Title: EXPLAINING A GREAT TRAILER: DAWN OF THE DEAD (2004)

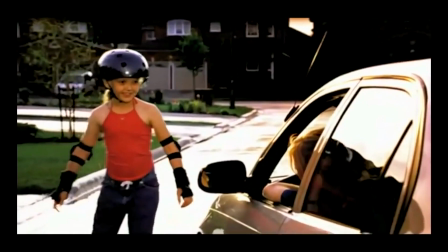The trailer wants to be precise about the passing of the time, and for that, it shows you with titles the progression of the time, from evening to night, to dawn.
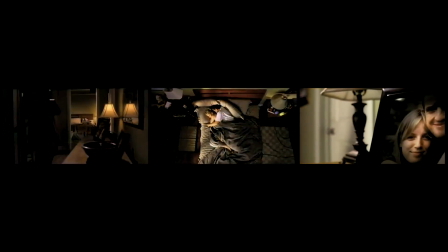Of course, those titles are not really needed. However, their use has several advantages.
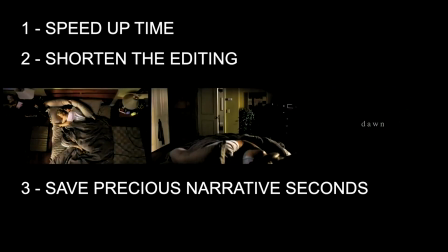They speed up time, shorten the editing, save precious narrative seconds, and play with the film's title.
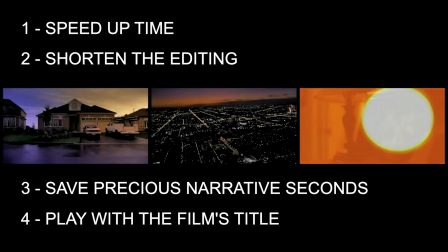During this block, we get a very clear description of Anna's household.
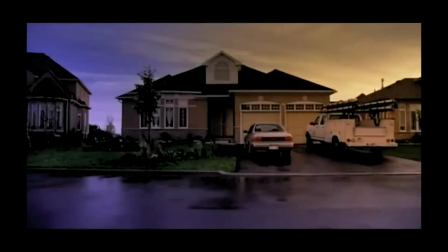The truck that's parked outside tells us her husband is the typical blue-collar worker,
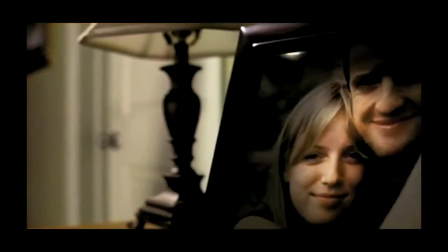and the whole setup screams the, again, ordinariness of a middle-class life.
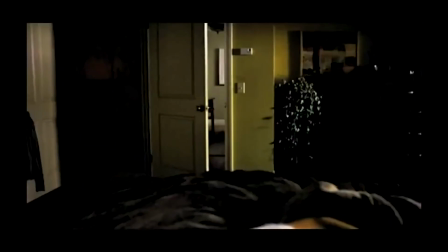The carefully constructed pacing of the time has two purposes. First, it prepares us for the trailer's first shock.
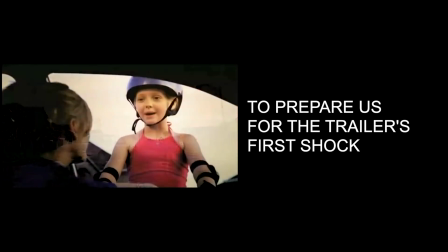In it, we go back to the girl next door, which also helps explain why she appeared in the beginning.
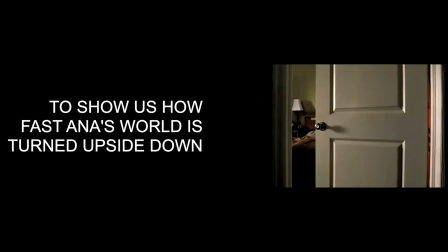Second, in a very sophisticated and visual way, it shows us how fast Anna's world has been turned upside down.
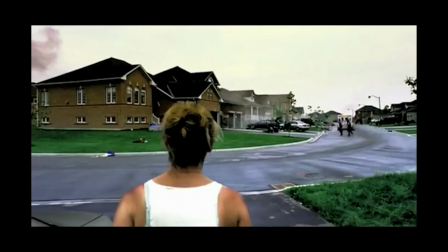This is the longest shot of the entire trailer,
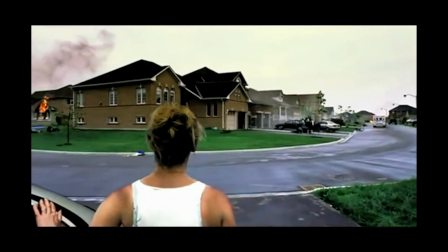and it is a beautiful shot that conveys with precision the conclusion of everything we've seen so far,
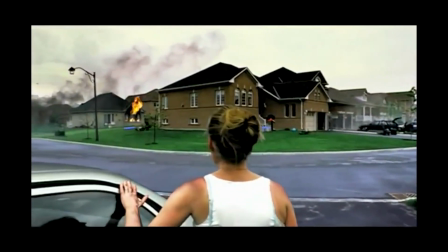the complete destruction of society and how fast it all happened. In this shot, we see, through the eyes of the character, her world completely crushed.
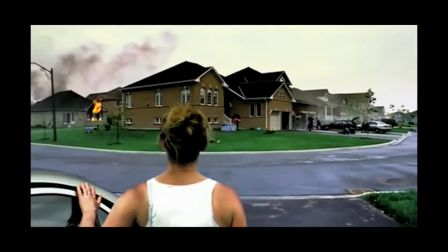Personally, I think the use of this shot is brilliant because it conveys with perfection
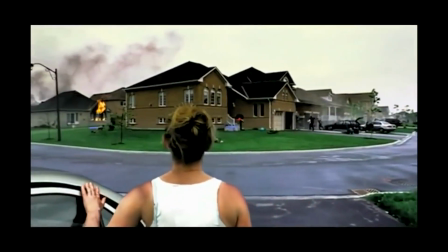the feelings of confusion and disbelief that is going through the character's mind.
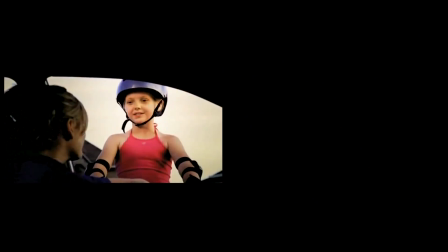The stark contrast between the before and the now is further accentuated
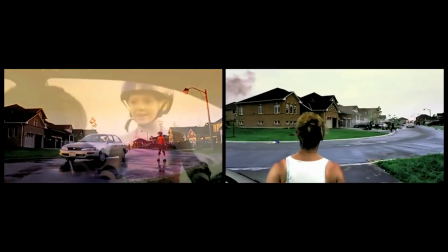once you consider the symmetries and the ordinariness that have just been broken.
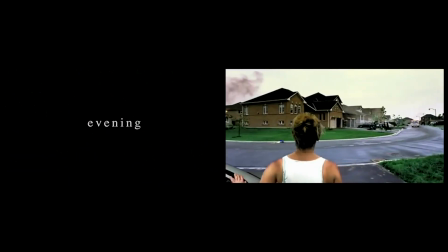After this brilliant introduction to the major change that is coming to the character,
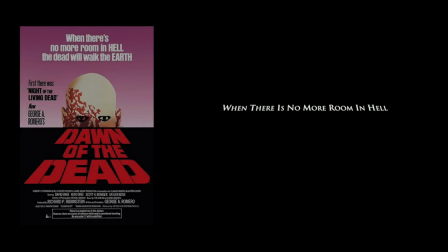the trailer gives us the film's tagline, which comes straight from the original 1978 classic.
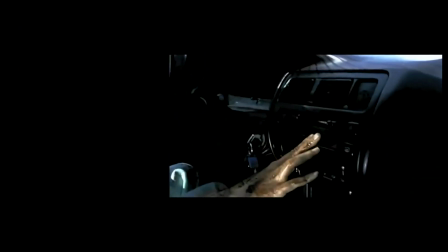And from now on, the trailer will build on the character's confusion in the middle of the chaos.
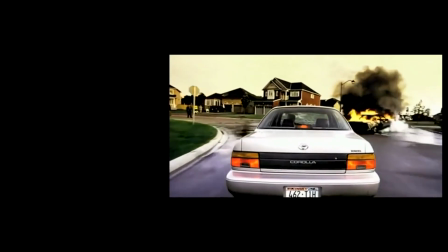The trailer shows some impressive shots like these ones that are reminiscent of video games.
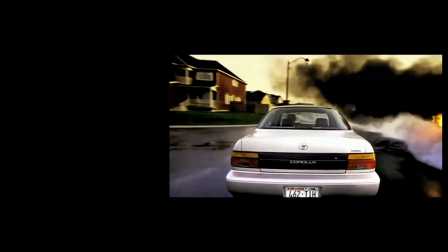It is important to notice that we are exactly at the middle of the trailer,
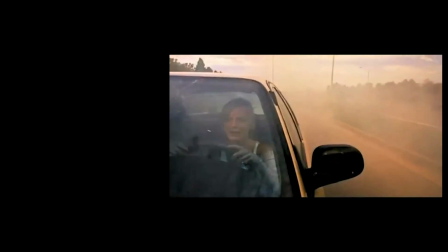and the transition to the second half comes from the radio station voice that will justify the safe place we'll discover next.
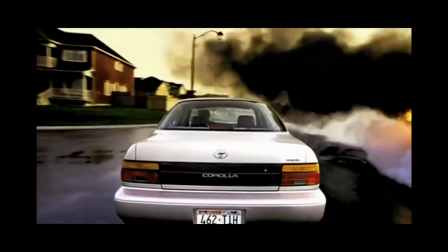Officials have declared a state of emergency. Everybody they kill gets up and kills. Residents are advised to find a safe place and stay there.
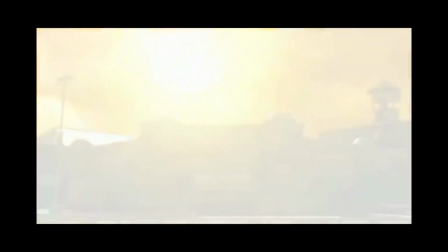After solidifying the idea of confusion and total chaos for the first half, the trailer moves to the main set, the Crossroads Mall.
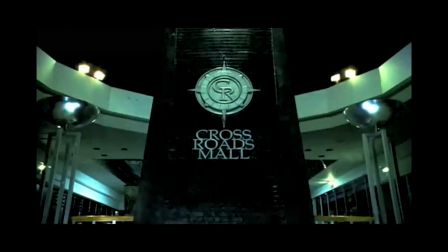The presence of the mall in this trailer has two functions.
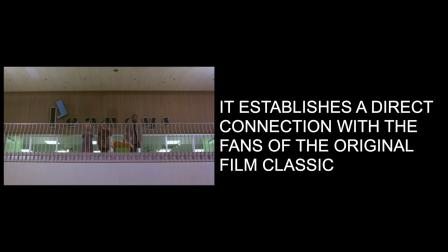First, it establishes a direct connection with the 1978 classic film also set inside a mall.
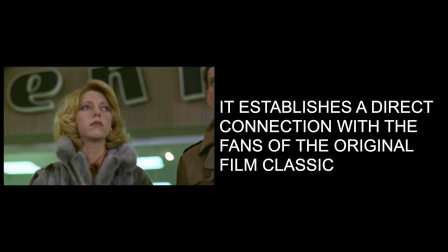This is important because the filmmakers want to attract the fans of that film.
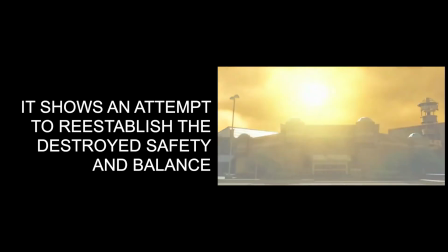Second, because the mall here reintroduces a sense of safety and balance that was destroyed. This trailer so far is giving us order, the destruction of the order,
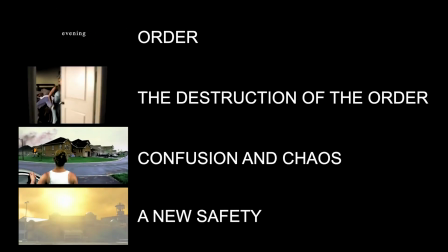confusion and chaos, and a new place where safety and order seem to be again possible.
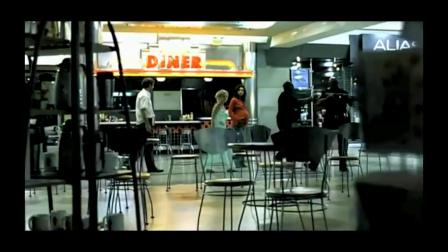Now the trailer gives us a glimpse of the film's different characters. First, the entire group.
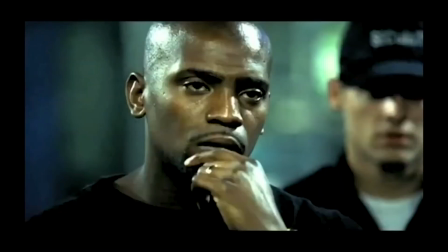Then, Kenneth, Anna, and Andre. These are the three central characters.
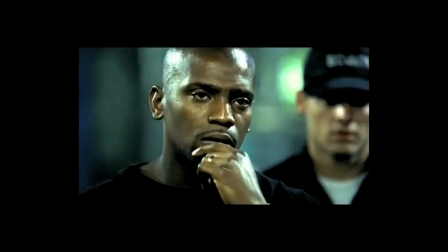At this point, the trailer uses a television announcement to show us that society seems to be gone for good.
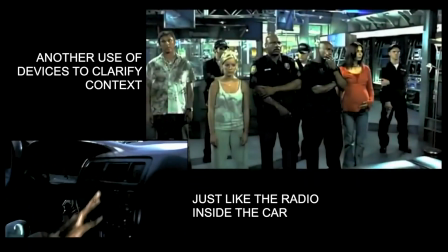I've just been informed that we are going off the air and switching to the emergency broadcasting system.
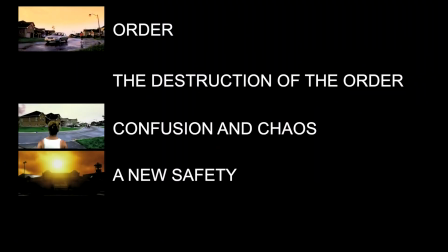And of course, everything goes dark, thus showing that the security they found inside the mall is an illusion.
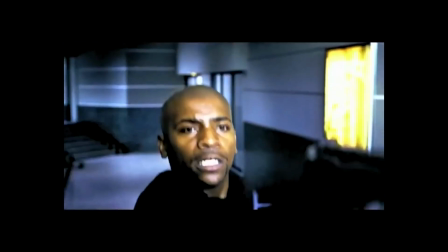What we see now are glimpses of the threat, the zombies outside.
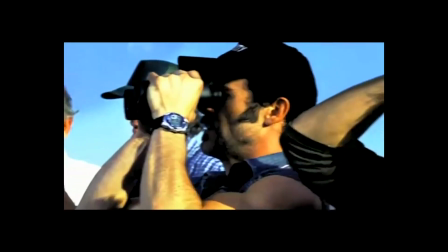Look up the road, there's a lot more of them. Why are they coming here? Maybe they're coming for us.
The trailer launches the question that, again, sends us back to a very celebrated moment in the original film.
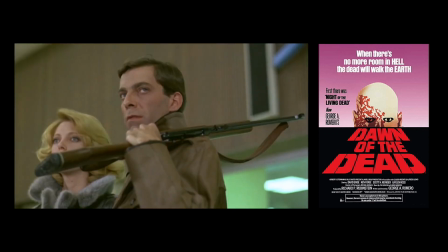They're still here. They're after us. They know we're still in here.
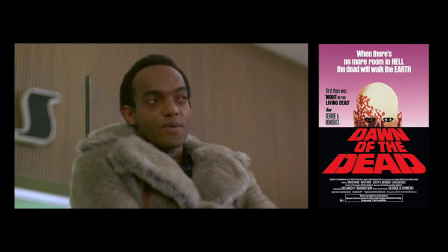They're after the place. They don't know why, they just remember.
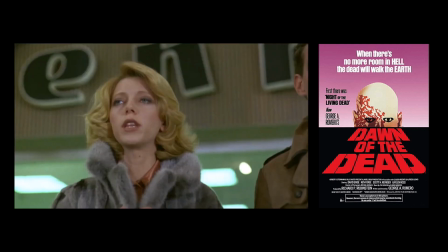Remember that they want to be in here. What the hell are they? They're us, that's all.
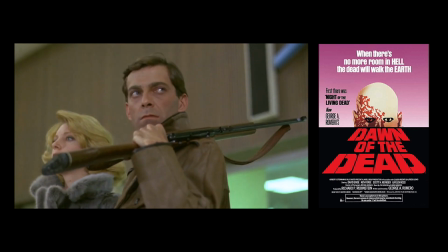There's no more room in hell. What? It's something my granddaddy used to tell us.
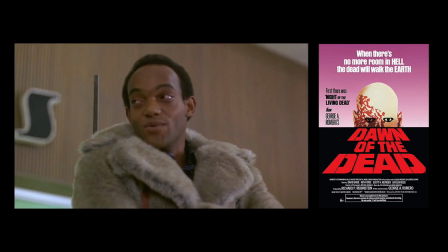You know Macumba? Voodoo. Granddad was a priest in Trinidad. Used to tell us, when there's no more room in hell, the dead will walk the earth.
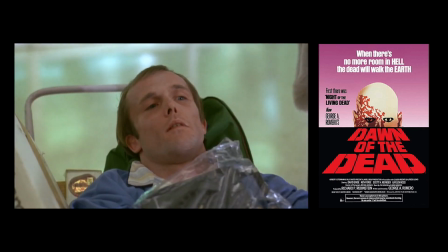This is a moment every serious horror fan knows by heart. It is clear that this trailer is trying to connect both films.
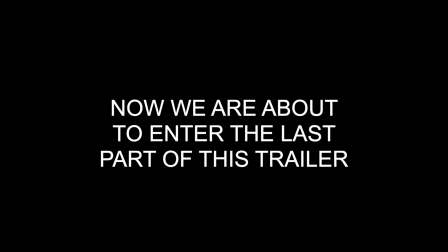After this, the trailer will introduce some of the key dramatic subjects that will accentuate the fragility of this new situation.
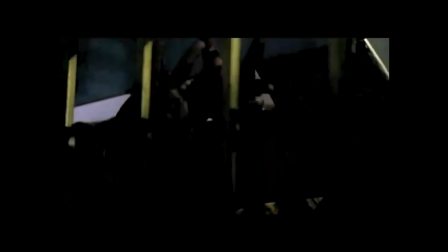The relentlessness of the zombies.
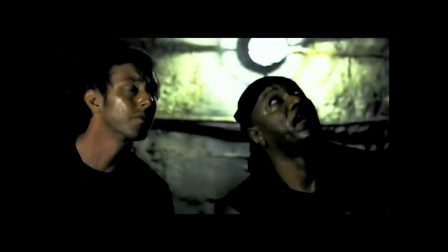Sooner or later, they're gonna get in here.
The baby that is coming.
Our baby's here before.
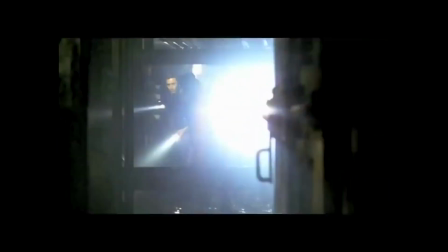Time seems to be running out.
It's only a matter of time. It's coming.
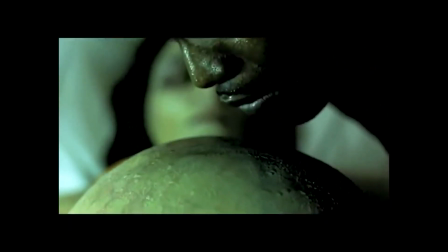They'll find a way in. Oh God.
Then we get another apparent break,
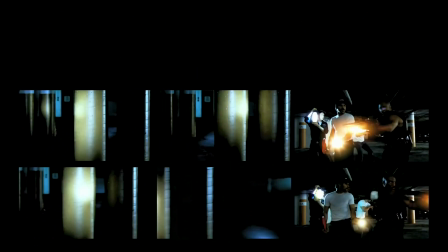followed by the final burst of disconnected shots that seems to show appetizing bits of all the horrors the film has in store just for us.
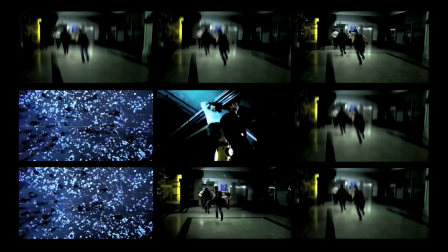This closing structure is very common in trailers.
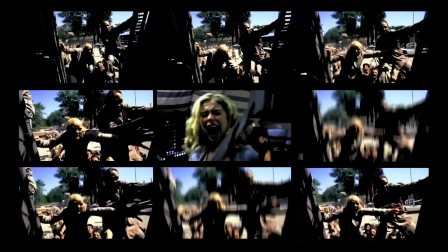It is a kind of apotheosis that gives you a selection of the great imagery you will find on the film. However, this trailer is a bit more clever than that, and this final block seems to be marred by technical glitches.
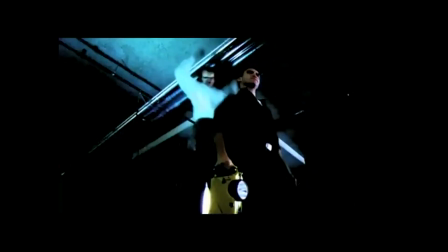Although they are very clear, both through image and sound, many viewers won't notice them right away, thinking they are just stylistic liberties.
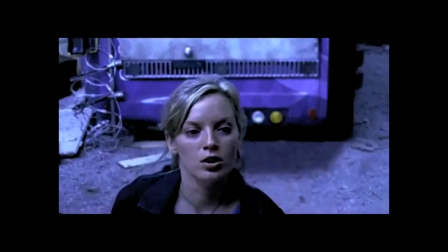That is until the trailer itself gets destroyed.
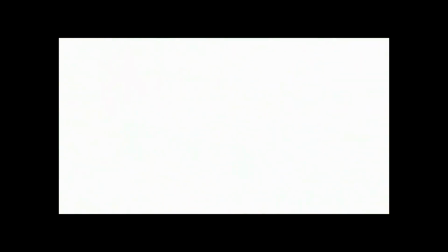This self-consciousness is quite unique, as trailers rarely like to call attention to themselves. This is quite a bold move, interrupting the suspension of disbelief, waking up the audience to the fact that they are inside a movie theater, looking at the blank screen, watching a film projection that just malfunctioned.
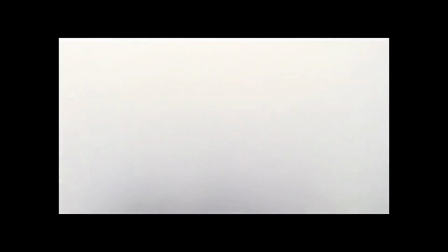Until surprise happens. The screen becomes glass, and on the other side, zombies.
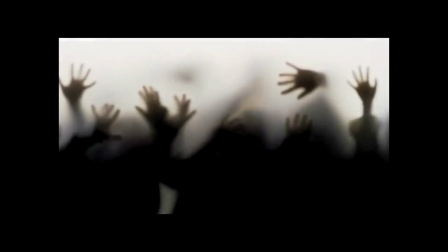This is quite a sophisticated way to end this trailer. Simply beautiful.
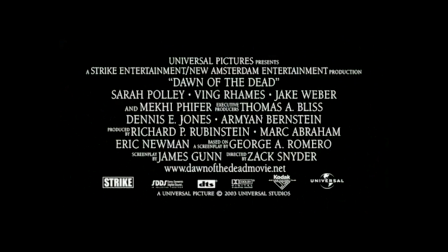Another very interesting decision is to maintain the absence of music, using only some very discrete sound effects. The final structure of this trailer is ordinary life,
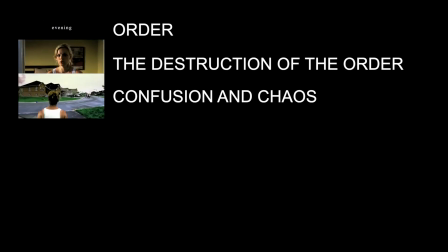personal tragedy, the world upside down, a possible solution,
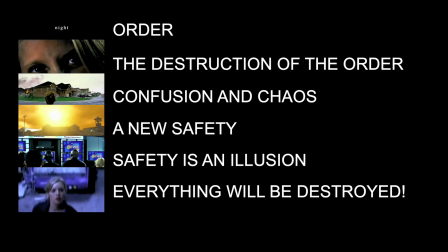complications, apotheotic horror and struggle, even the trailer gets destroyed, and the zombies are here.
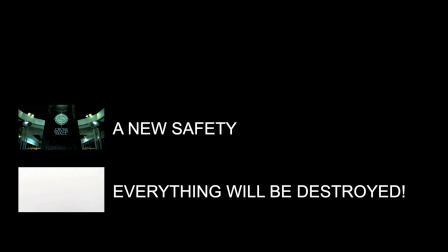Now, one thing we must understand is that trailers are advertising tools. They many times bend stuff and don't show you exactly the same things you will see on the film. People tend to think trailers are faithful to the films they promote, but that's not true at all.
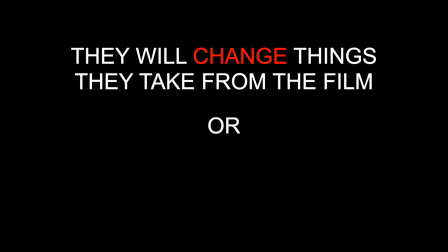Being advertising, trailers many times follow different rules and needs, and they will frequently alter things. Let's go to a few examples. You must have noticed this announcement from the MPAA. Although the film is rated R, this trailer can be shown to all audiences.
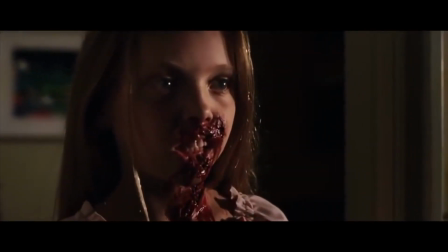This means that this trailer cannot show you this. So instead of showing you this, it shows you this.
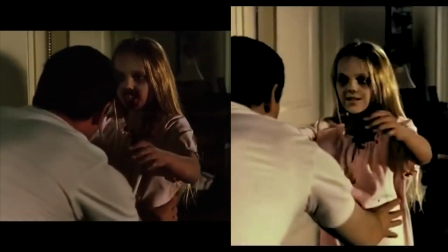Yes, they modified the little girl's face, so it won't show you the same damage you see on the film.
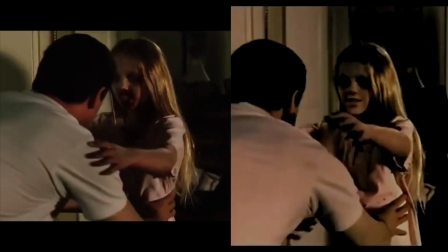The take they used here is not even the one used on the film, and a different face seems to have been superimposed over the girl. Trailers are very careful when it comes to blood. This is what we just saw on the trailer.
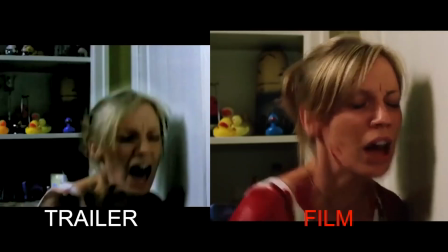This is what you see on the movie.